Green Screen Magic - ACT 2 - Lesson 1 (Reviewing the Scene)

Welcome to Act 2. I'm super excited for us to create this scene together. The skills developed in Act 1 will be the foundation for our upcoming lessons in Act 2, as we continue to build on what we've been learning. But here in Act 2, we're going to start taking off the training wheel, so to speak, to allow us to accomplish more advanced green screen magic tricks. But one step at a time. In this lesson, we're going to review the scene and get familiar with what we'll be working with.
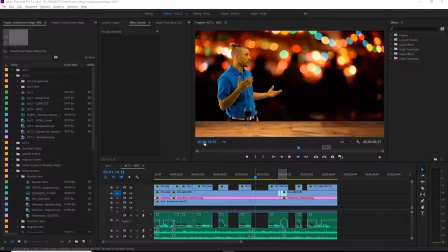(0:28)
So let's dive in. Okay, welcome. We're into Act 2 now. Hopefully Act 1 was successful for you and you're starting to feel more comfortable using your camera,
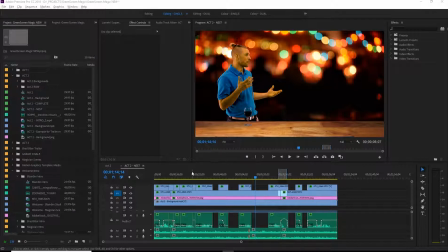(0:40)
your green screen, and the editing software. So here we are, just going to go over Act 2 just to review the scene, kind of get your feet wet to understand what we're going to actually be getting ourselves into.
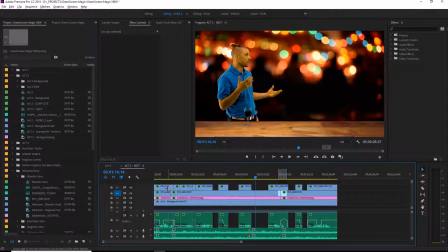(0:55)
So here we are, I'm looking at the Act 2 compiled scene that I created previously.
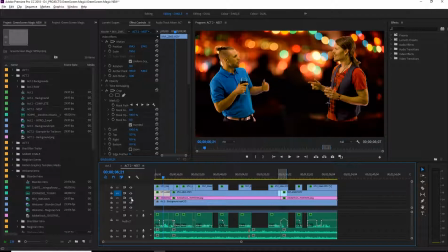(1:03)
We have a background, we have a foreground, this is their table, and then we've got two characters. So I'll be in the scene here, and you'll be interacting with me again.
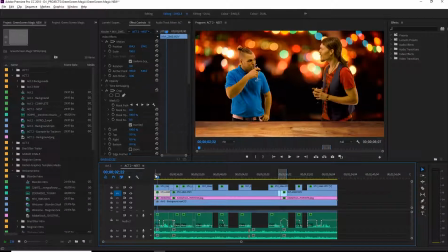(1:22)
Let's just look here. We've got Brad standing at front. I'll come in. So essentially, you'll be acting as if you were just standing around at some sort of networking event, and I'll come and interact.
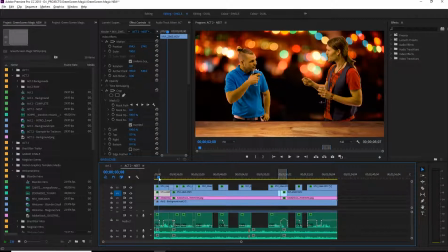(1:37)
Just like in the elevator scene, try to act as natural as possible, but yet still in the character, so to speak, as your background. We'll just have some sort of prop, a beverage,
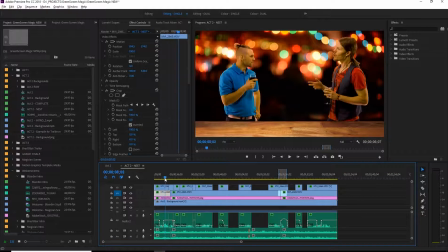(1:53)
whether it's wine, a beer, could be just a glass of water. Something to kind of put you into that environment. I'll ask the questions, you'll respond, and then start again unleashing your amazingness.
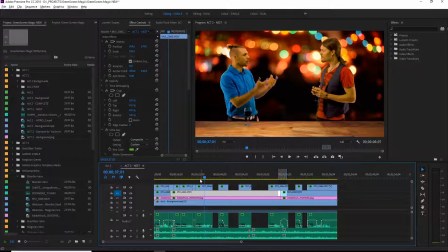(2:12)
This is going to be a little bit longer though this time. We're going to be getting you to speak for about 2 minutes on your story. So you'll want to take a little bit of time to put that together, to write the script, and this is going to bring us into using a teleprompter.
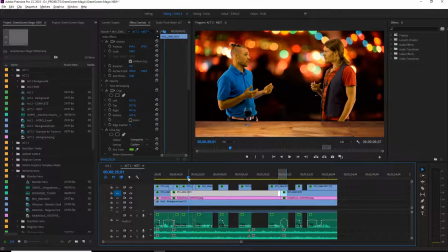(2:32)
We have a couple different options that we use from time to time, nothing special. It's actually just our laptop using a teleprompter app that will scroll normally, or using a friend.
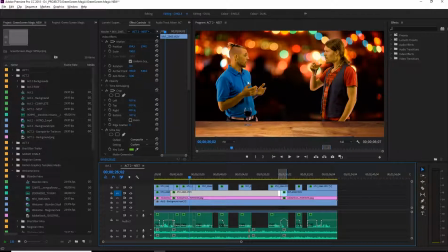(2:46)
And so in this case, when Brad was doing his shot, I was standing over here, not in the scene, but just standing over here with the laptop, with the script that was already pre-written.
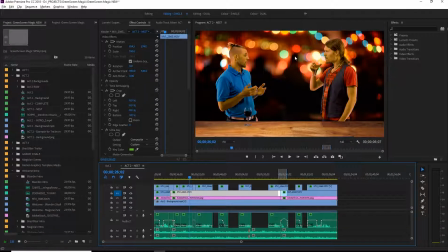(3:00)
We just make a really big sized font so it's easy to read, and just putting it into the sight line so it looks quite natural. That makes it the easiest. So again, a friend is very helpful, but there are ways to do it alone as well.
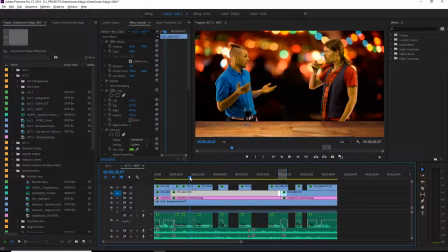(3:17)
And that information will be in the handout that we have for this act. Yeah, so we just kind of go through. And I just want to show you here, there's going to be some spots.
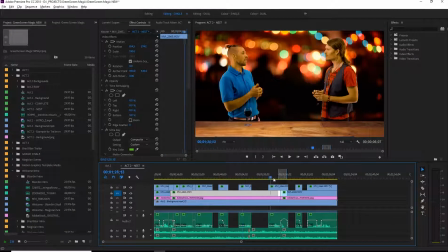(3:28)
Once you start talking, I'm not going to be in the scene responding to you, to your unique situation and story. But we do have some clips of me with just some general responses,
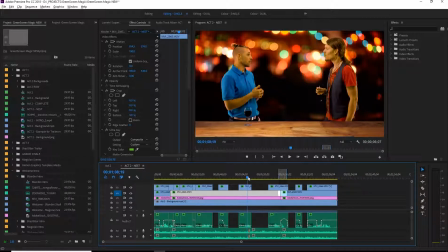(3:44)
some wows, oh man, that's awesome, some laughter, and then you get to put that in. And you can see there's some holes here where I'm not even in the scene. And I'll explain that now. What we're going to do is we're going to compile the scene.